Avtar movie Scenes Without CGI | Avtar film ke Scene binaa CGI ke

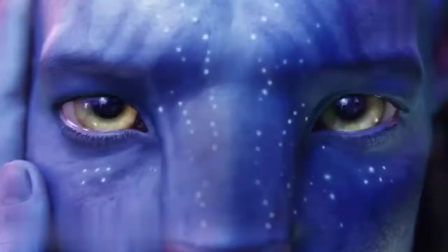6s
So that's what Pandora actually looks like. James Cameron's Avatar is one of the most visually stunning films ever made.
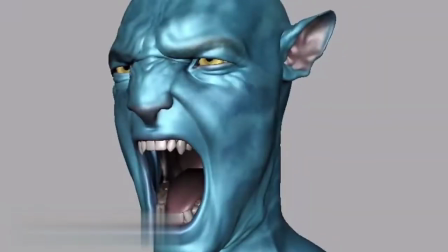15s
But what does it look like without all the CGI? The animators have taken what the actors are doing and gone even beyond that.
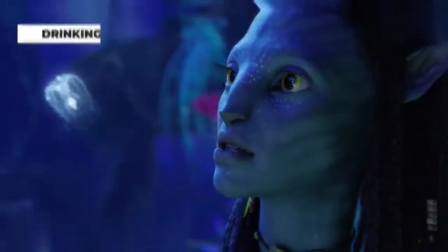22s
Nateri lives a pretty unique lifestyle as one of the Navi on the planet of Pandora. One of the things that we see Nateri partake in is drinking water from a leaf.
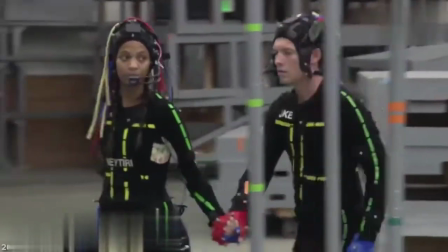31s
But because director James Cameron loves to rely on technology innovation, the way that the scene was actually filmed without CGI may surprise you.
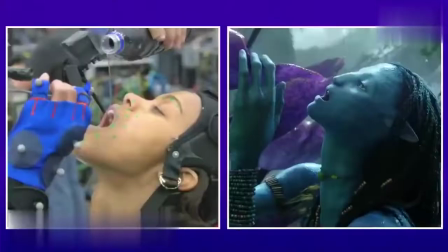39s
Zoe Saldana was required to work with a gray plastic contraption to model as the leaf, while holding a water bottle covered in duct tape to simulate water coming from the tape.
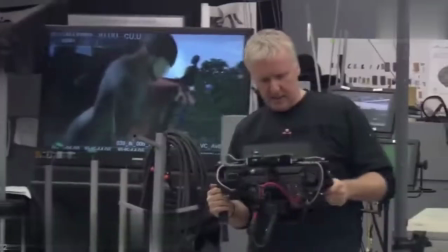48s
We guess that's why they call it movie magic. It's the most high-tech film in terms of its execution.
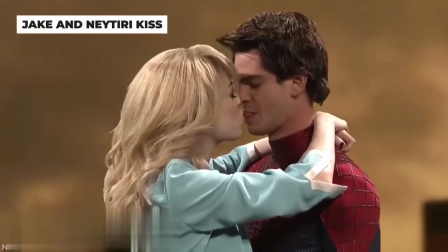55s
You may or may not have had an awkward kiss in your life, but it probably wasn't as awkward as it was for Sam Worthington and Zoe Saldana. when they had to kiss as Jake and Natiri while filming Avatar.
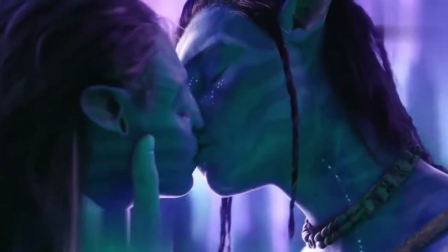66s
While in the movie itself, with all the added CGI, the scene plays out romantically.
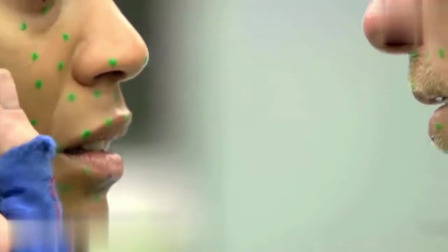71s
Without all the CGI, Worthington and Saldana had to kiss with their motion-capture jumpsuits and with green dots all over their face,
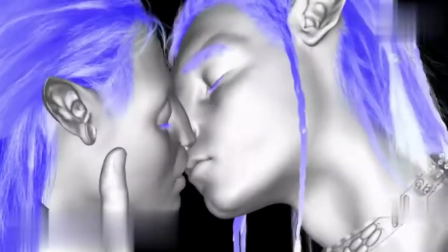78s
so that the motion capture on their character's CGI bodies would be accurate and more real.
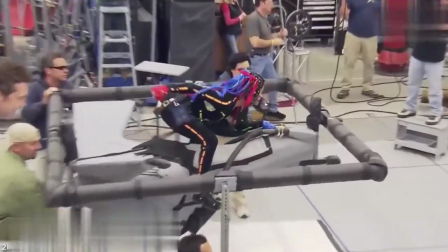83s
One of
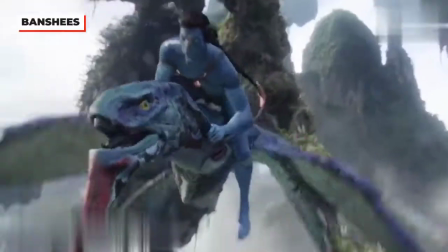88s
the most exciting action scenes in all of Avatar was definitely the flying banshee.
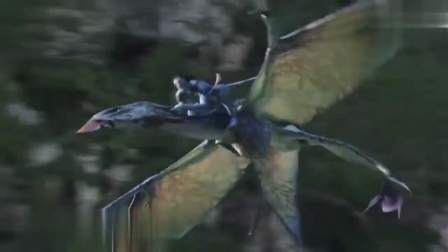93s
Obviously, a lot of CGI was needed to be done to bring the banshee to life, as there's no living real-world counterpart to the creature. In order to capture Jake flying on the banshee, Sam Worthington was required to fly on the back of a moving plastic structure,
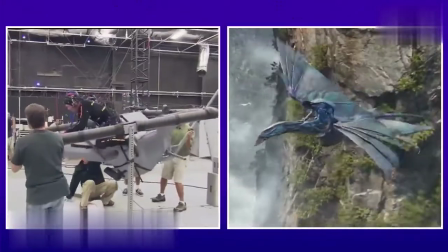106s
where he'd be flung around with wires, all while wearing the motion capture suit.
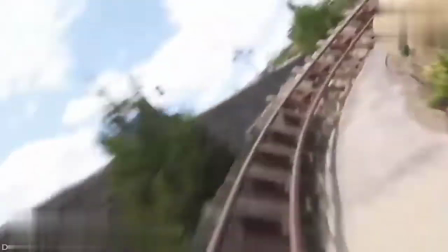110s
Honestly, we think we'd just prefer the ride at Disney World that seems a bit more comfortable.
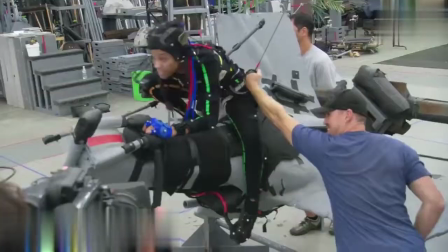116s
See them flying these things, they're working hard.
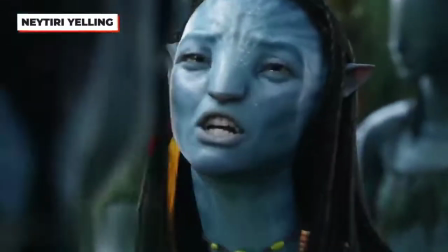118s
It's always intense whenever anybody in a movie yells, but when a blue-skinned alien like Nateri yells, it's even more powerful.
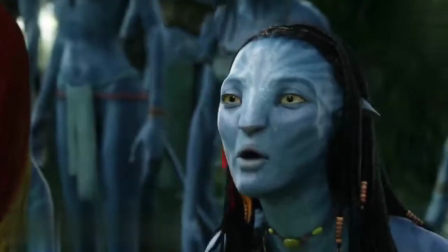126s You will never be one of the people!
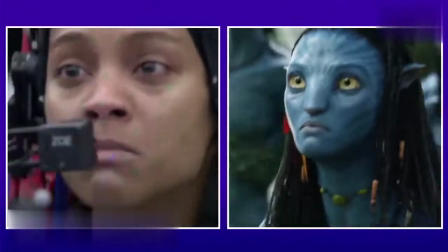129s
Despite the goofy motion-capture get-up and the silly plastic Na'vi ears, Saldana was still able to be quite intimidating on set.
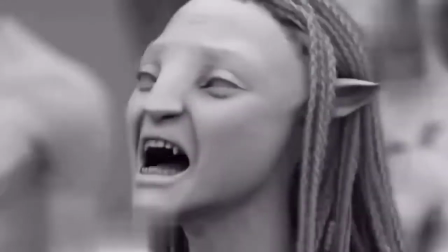137s
Layers of additional CGI were added in order to make Nateri and the rest of the Na'vi look even more real in the film.
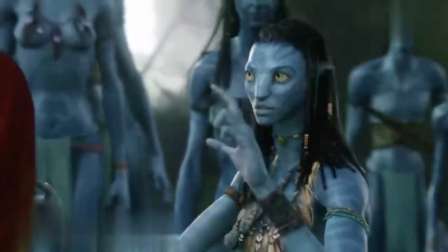144s
You definitely wouldn't want to tick Nateri off. I at least have no idea that I'm wearing this.
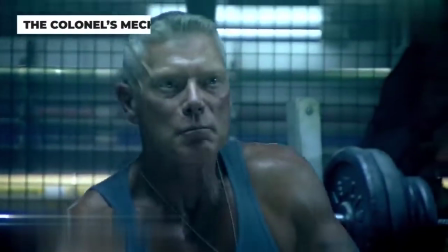150s
I feel like I'm blue and I'm nine feet tall. The big villain of Avatar was Stephen Lang's Colonel Miles Quaritch,
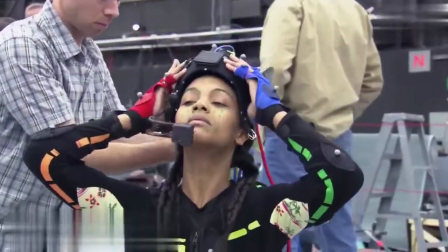157s
who, unlike a lot of the other characters who required CG, is actually a human.
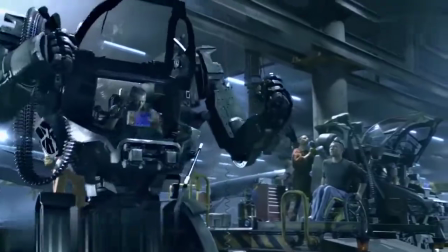161s
One might assume that the Colonel's mech suit design was all CGI, but they would be wrong. The main core design of the suit was a practical effect,
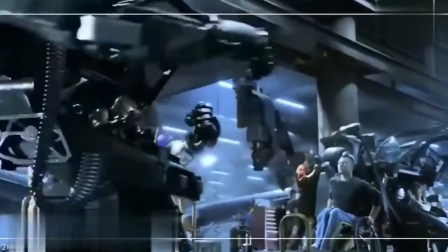169s
but it was the arm and the digital screens that were later added with additional CGI work in order to make the suit a more formidable force to the Na'vi.
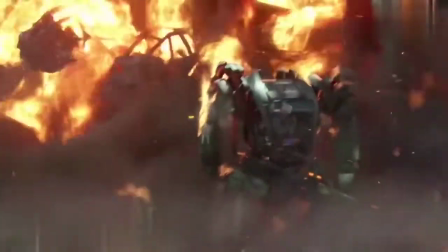177s
The final product proved to be quite the treat to the Na'vi, and made Lang's colonel an even more memorable villain.
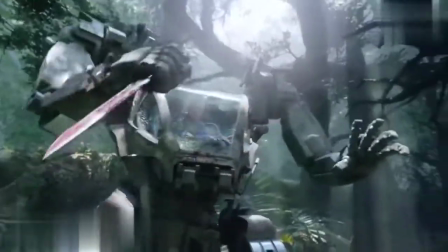183s
With rumors that he'll be back for the sequel, he may even bring that mech suit back.
Oh yeah, who's bad?
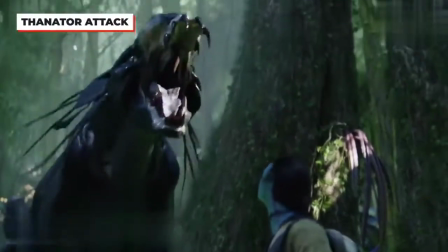189s That's right.
One of the first dangerous creatures that Jake encounters in the jungles of Pandora is the fierce Thanator.
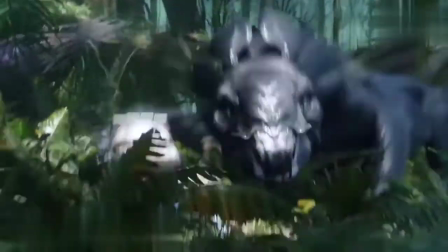196s
While the Thanator is quite intimidating on screen, the creature wasn't much to look at before the CGI was added.
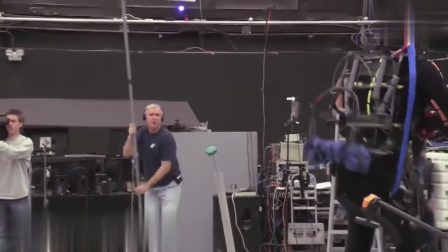202s
In fact, before the CGI was added, standing in for the Thanator was a red tennis ball on a long grey stick held by a crew member.
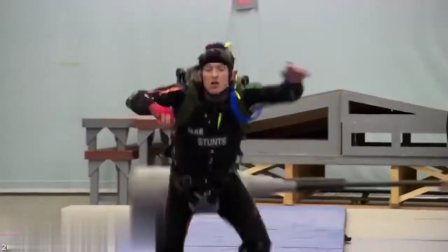209s
In order for the actors to go on cue, the crew member holding the Thanator's stand-in would lunge at them.
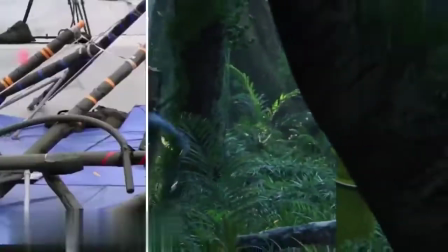215s
Life on Pandora would likely be much easier if all the Navi had to worry about was a tennis ball on a stick. Cameron has a knack for working with actors and actresses he's worked with before, so of course,
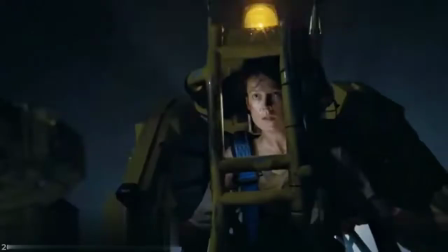226s
one of the actresses he brought with him to Avatar was his Alien star Sigourney Weaver.
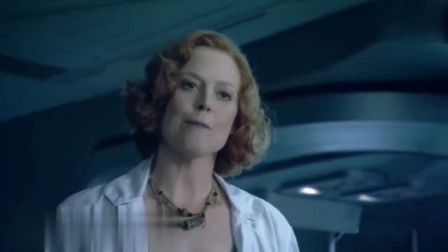231s
Weaver plays Grace in the film and doesn't just play the character in human form, but also as a Navi.
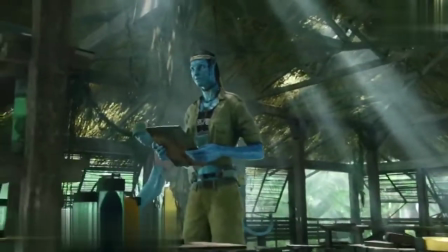237s
While even in her Navi form, Grace typically wears human clothes.
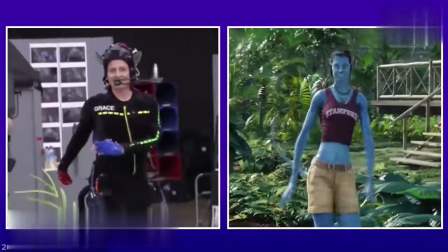240s
Behind the scenes, Weaver had to still wear a motion capture suit to convincingly play Grace's Navi avatar. From Alien to Ghostbusters, Sigourney Weaver has clearly made her mark in the sci-fi genre.
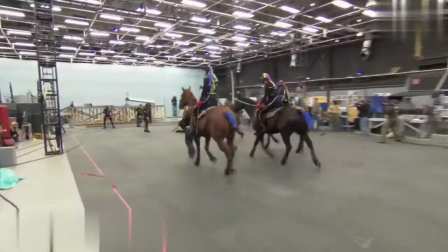252s
We had horses galloping around this place.